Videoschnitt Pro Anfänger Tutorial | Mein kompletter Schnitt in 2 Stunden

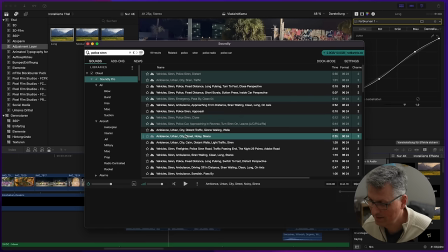(115:52)
Okay, vielleicht zu krass. Ja. Du siehst, ich habe hier eine Fülle von Polizeisirenen. Ich glaube, die gefiel mir ganz gut. Obwohl ein bisschen nervig, ne?
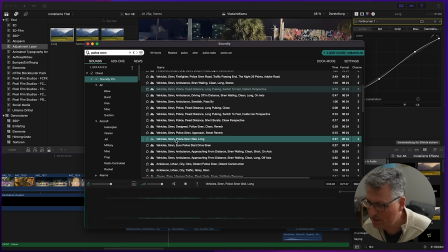(116:07)
Ja, ich würde es, glaube ich, nur andeuten, sonst wird das, glaube ich, zu schrill. Gucken wir mal, irgendwas hat.
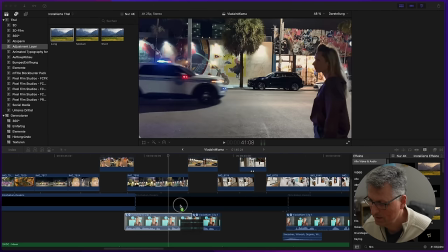(116:21)
Ja, ich schneide doch einfach mal was raus. So, nehmen wir den mal mit. Und zwar packen wir das hier unten hin. Ich lasse es leicht einfaden und direkt wieder ausfaden.
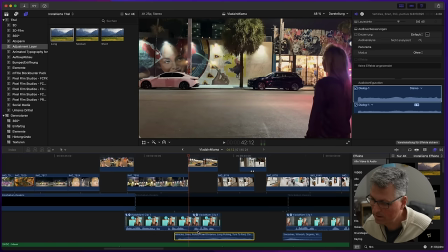(116:34)
Und dann gucken wir mal.
Das ist dein Chance.
Nee, ich würde das Auto vorher.
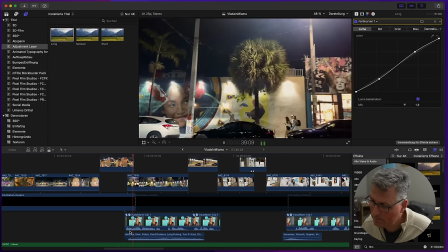(116:38) Man muss schnell sein.
Warte.
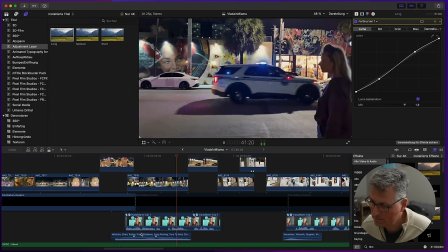(116:45) Man muss schnell sein in dieser Stadt. Das ist dein Chance.
Ganz schön nervig.
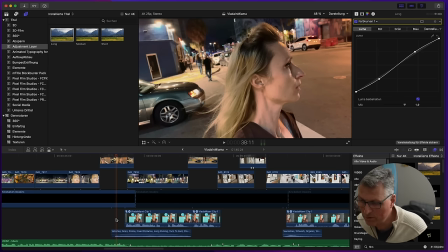(116:51)
Meine Idee ist jetzt, das Geräusch der Sirene vorher einzublenden, bevor man das Polizeiauto sieht, um dann schon mal so eine Hinleitung zu bekommen.
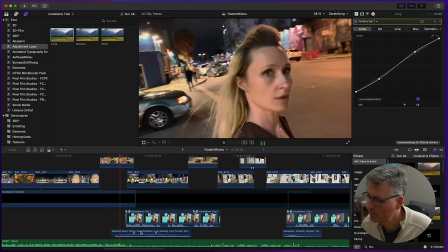(117:00)
Mal gucken, ob mir das gelingt.
Man muss schnell sein in diese Stadt.
Nee, das ist zu lang.
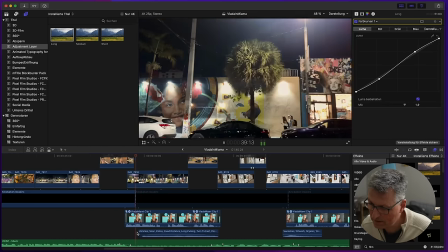(117:05)
Erst man muss schnell sein und dann fängt es an.
Schnell sein in diese Stadt. Das ist dein Chance.
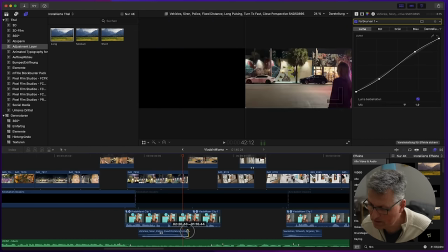(117:10)
Und dann auch schnell wieder ausblenden. Das ist sehr nervig. Nicht.
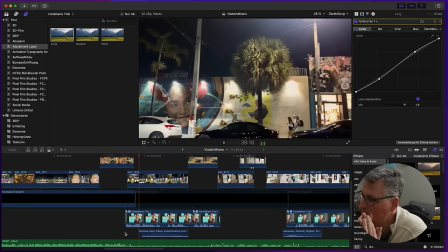(117:15)
So, wie klingt es jetzt?
Man muss schnell sein in diese Stadt. Das ist dein Chance.
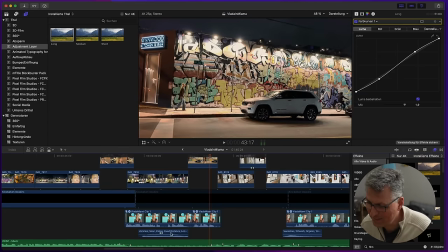(117:20) Nicht vorbeigehen.
Ah, super, fast ein bisschen länger.
Schnell sein in dieser Stadt, dass dein Chance nicht vorbei.
Noch einen kleinen Tacken länger und ein bisschen schneller ausblenden lassen.
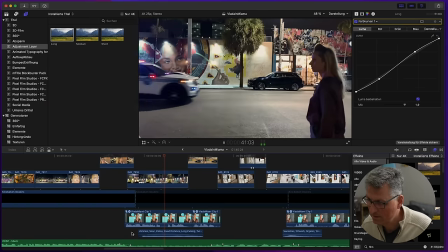(117:34) Muss schnell sein in dieser Stadt, dass dein Chance nicht vorbeigeht.
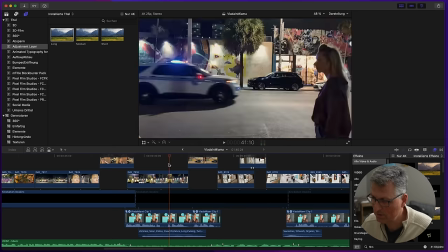(117:39)
Ja, ne? Kleinen Tacken noch und dann habe ich's. So.
Dass dein Chance nicht vorbeigeht.
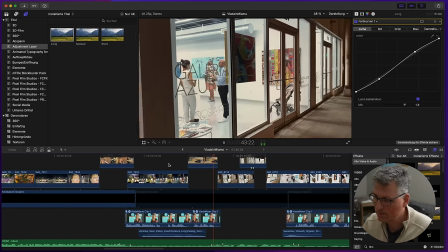(117:45)
Sehr schön.
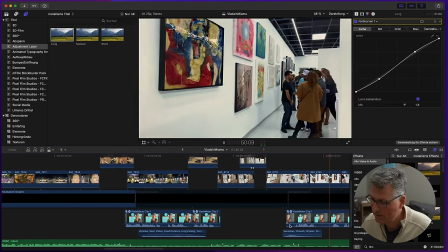(117:49) Die Galerie Azur. Toll war das, in dieser Galerie auszustellen.
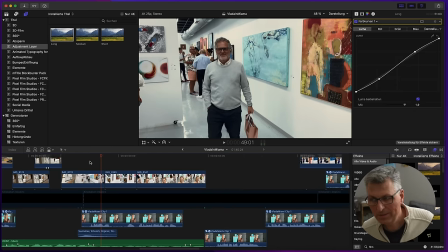(117:54)
Die Frage ist jetzt, möchte man jetzt noch einen Soundteppich haben mit sprechenden, nuschelnden Menschen irgendwo im Hintergrund?
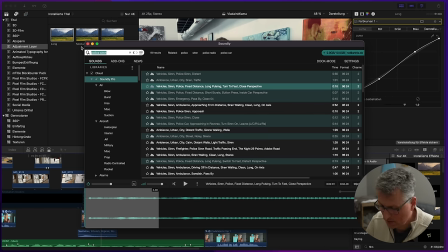(118:02)
Weiß ich nicht. Gucken wir mal. People talking. Mal gucken.
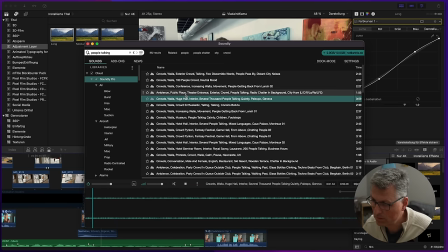(118:14)
Eine große Halle. Museum. Ich habe also Crowd, Walla, Museum, People Talking, Call Me. Eigentlich gut. Ich nehme mal hier so einen Soundteppich mit runter.
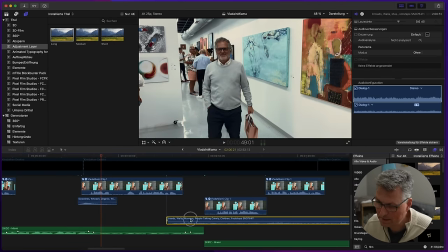(118:31)
Und die Idee ist jetzt, in dem Moment, wenn sie hier reingeht, mit dem Wusch fängt die Gruppe an zu sprechen.
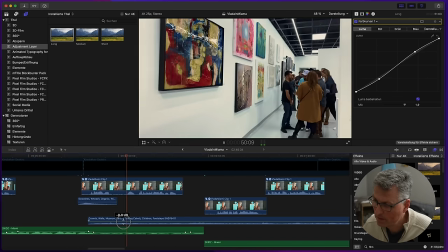(118:38) Die Galerie Azur. Toll war das, in dieser Galerie auszustellen.
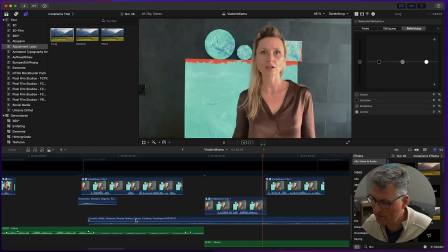(118:46) Das ist eine.
Man hört ganz leicht einen Soundteppich von sprechenden Menschen. Es war interessant zwischen diesen Aber auch nur, wenn sie eingeblendet werden.
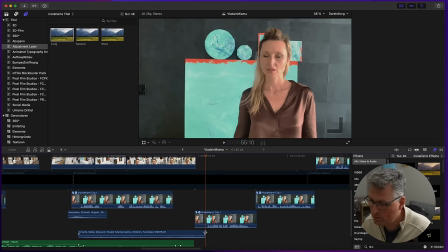(118:54)
Danach blende ich das wieder aus. Ich lasse es nur für den ersten Teil. Nachher, wenn ich sie wieder einblende, die Menschengruppe, lasse ich das weg. Nur als Andeutung, dass da halt ein Gewusel ist von interessierten Museumsbesuchern.
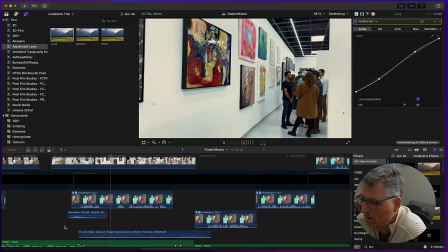(119:06)
Nochmal.
Die Galerie Azur. Toll war das, in dieser Galerie auszustellen.
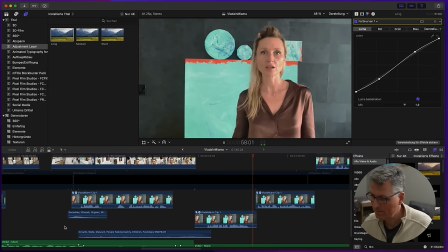(119:14) Das ist eine internationale Galerie. Es war interessant, zwischen diesen Menschen zu sein.
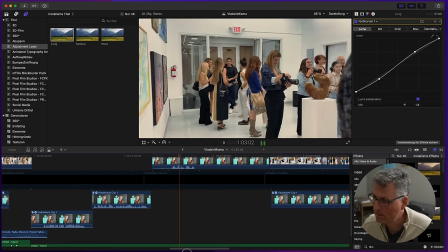(119:21) Künstler zu sprechen.
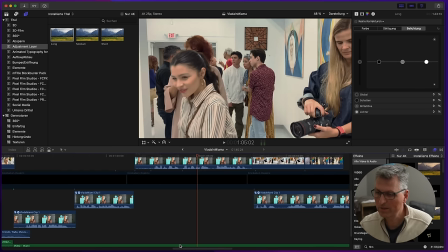(119:23)
Und hier blende ich jetzt die sprechenden Menschen nicht mehr ein, weil ich habe es ja am Anfang ja angedeutet und hier möchte ich jetzt Vladas Stimme mehr präsent im Vordergrund lassen. Deswegen lasse ich jetzt hier die Crowd als Untersoundeffekt einfach weg.
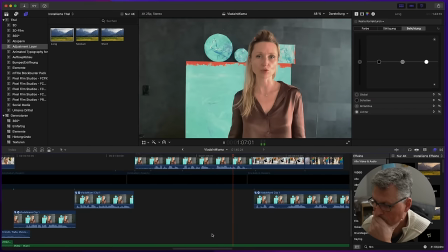(119:38) Stellen, andere Menschen zu sprechen, das gefällt mir.
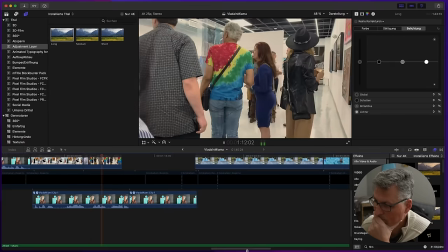(119:43) Die Visionen zu haben, die im Leben verwirklichen sich.
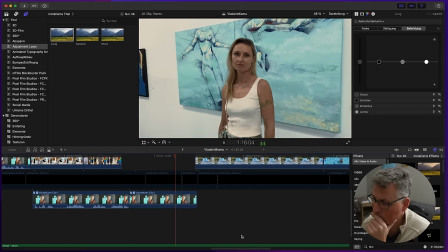(119:49) Das möchte ich auch.
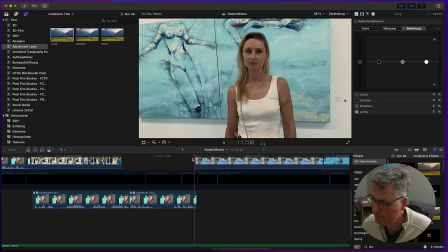(119:53)
Hier wäre jetzt wieder so ein Wusch-Effekt angebracht, ne? Auch. Wusch. Suchen wir mal eben den Wusch-Effekt hier raus.